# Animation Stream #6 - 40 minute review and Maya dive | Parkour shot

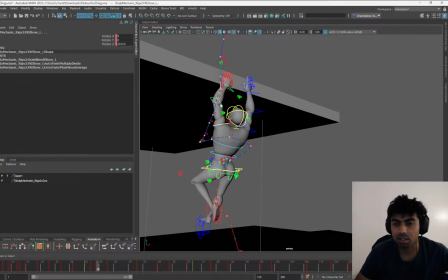1230s
Okay, so that's cool. So you have FK. I would select all the FK controls,
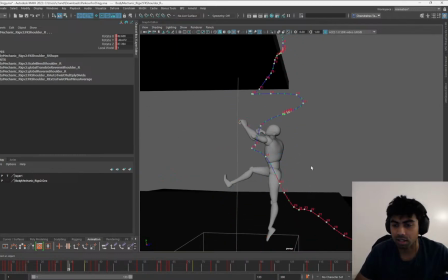1238s
and actually create a selection set for with everything.
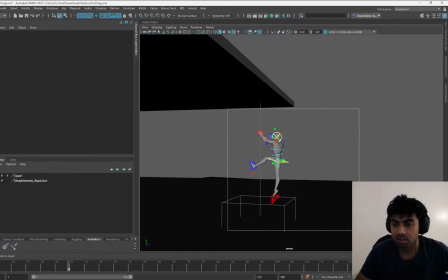1245s
Deleting the motion trail, selecting all the controls,
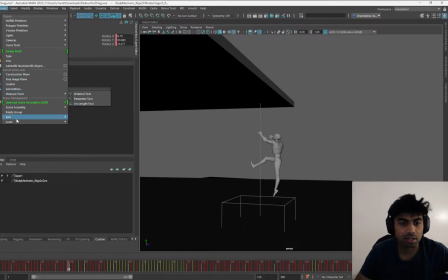1253s
custom, create sets, quick select set.
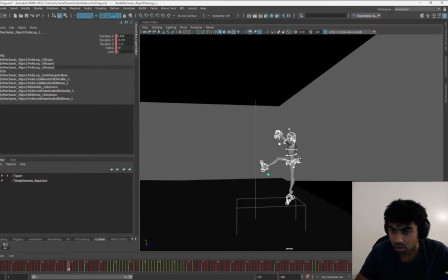1261s
So you anyway have keys throughout. I don't know what controls you have the keys on, but since you have controls throughout anyway,
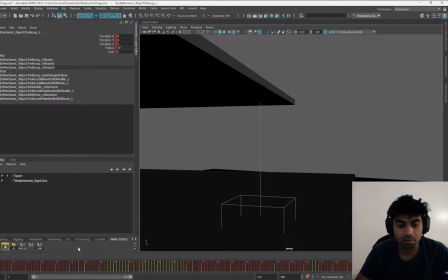1270s
I am going to bake them. Found the script online, just bake them. This is one of the polishing method. I wouldn't say the only, but
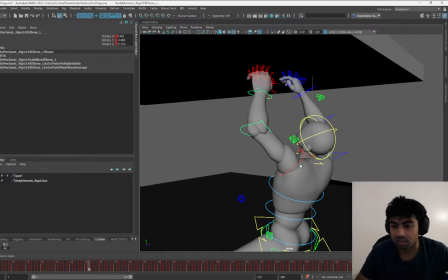1287s
just in terms of offsets and everything, this has been helpful.
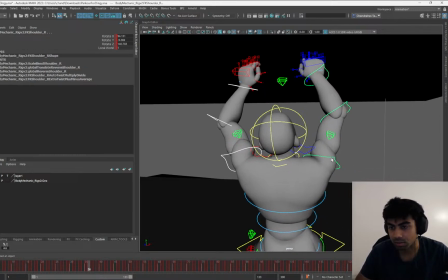1291s
And if I'm opening someone else's file, so that just making sure that there's a key on everything.
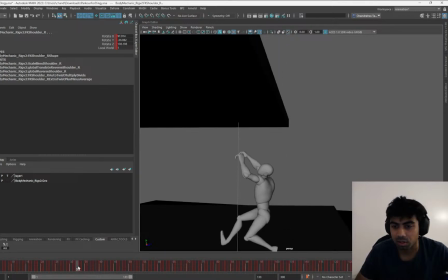1297s
So let's say we are going from here until here, right? And I wanted to have faster timing because hands in general, wrists are in general are less heavier than the COG head and hips.
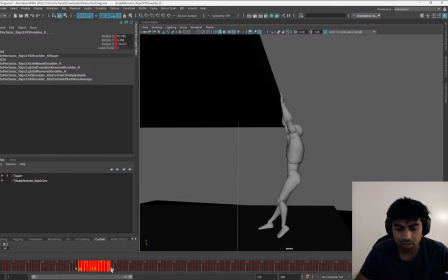1313s
So I wanted to have a faster timing. Let's say I do this. So I've potentially reduced the made sure that the spacing of those increases,
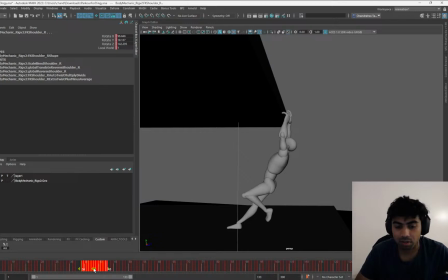1329s
and move them maybe one frame delay. Oh, sorry, lead. Yeah, and then offset them by frame.
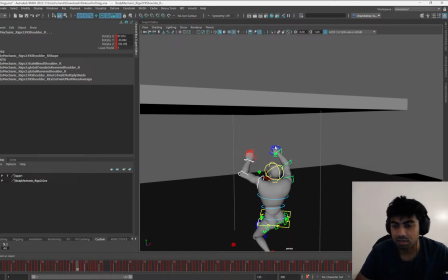1341s
I will let's say this is the one that leads, so I'll just deselect that and select these all, and rotate all of them and move them by one frame,
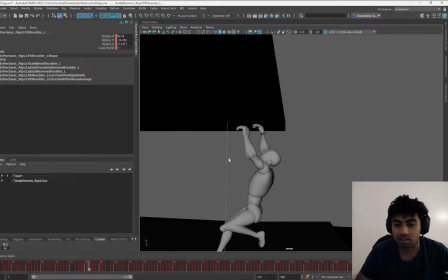1355s
so that you get a slight offset that this hand is going forward,
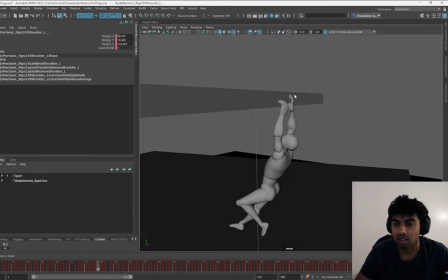1360s
and you have that nice offset where this hand starts coming towards the roof, but the other hand is also going backward,
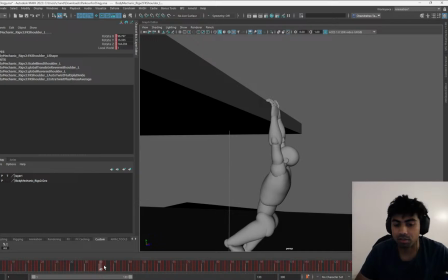1369s
and you get one frame offset as it lands.
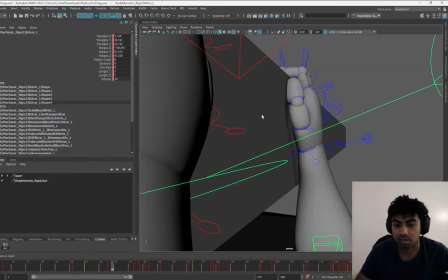1374s
I would just select this one.
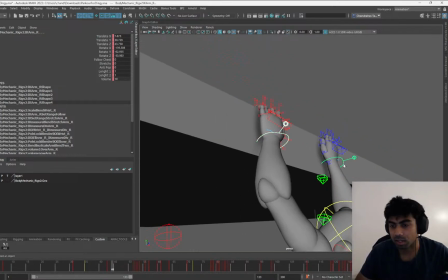1376s
I did not select the IK controls when I made the selection set, so I would have to bake these separately.
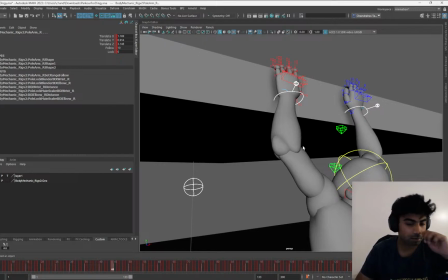1388s
You don't need to bake for my process, the process that I'm using right now, but it's because I do not know where the keyframes are.
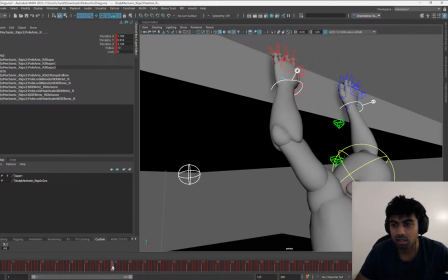1397s
I'm just doing that. So okay, that they're going to the same spot.
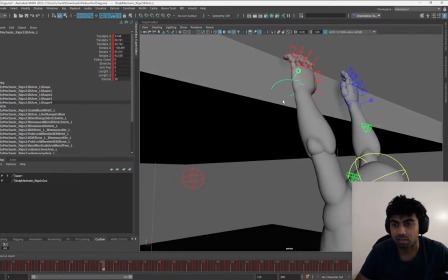1403s
So I would maybe just take this and add a key
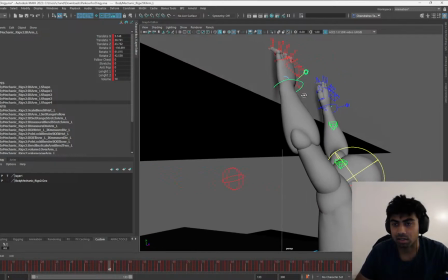1410s
where it's just taking some time.
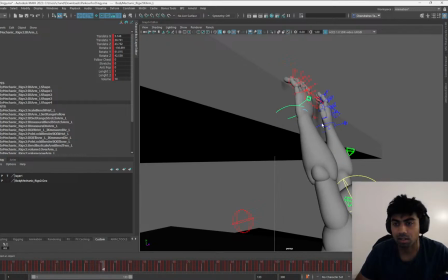Yeah, and just delay that.
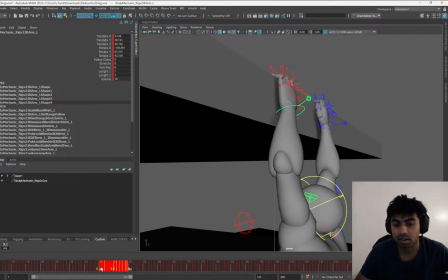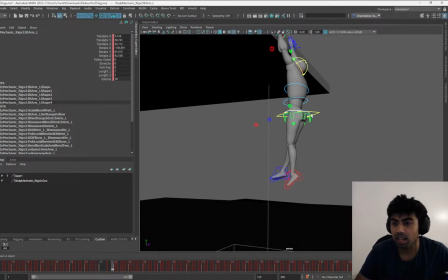1429s
It's a bit of a delay with that. And this also actually helps clearing out the arcs over here with the COG. Oh yeah, the leg arc that I was talking about, the leg pop over here.
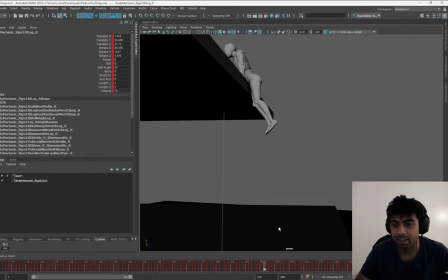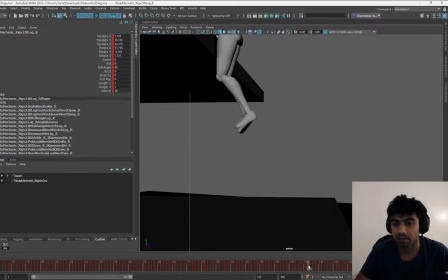1453s
Is it over here? Yeah, this one. So it just pops over here.
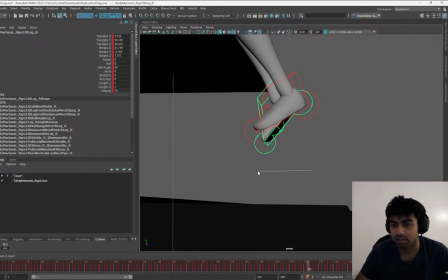1458s
So at this point, what I would just do is delete this key, so that it has more frames for it to happen. And I would want more frames because this is still kind of sticking, and you actually have frames until here. So I can delete 3 more frames.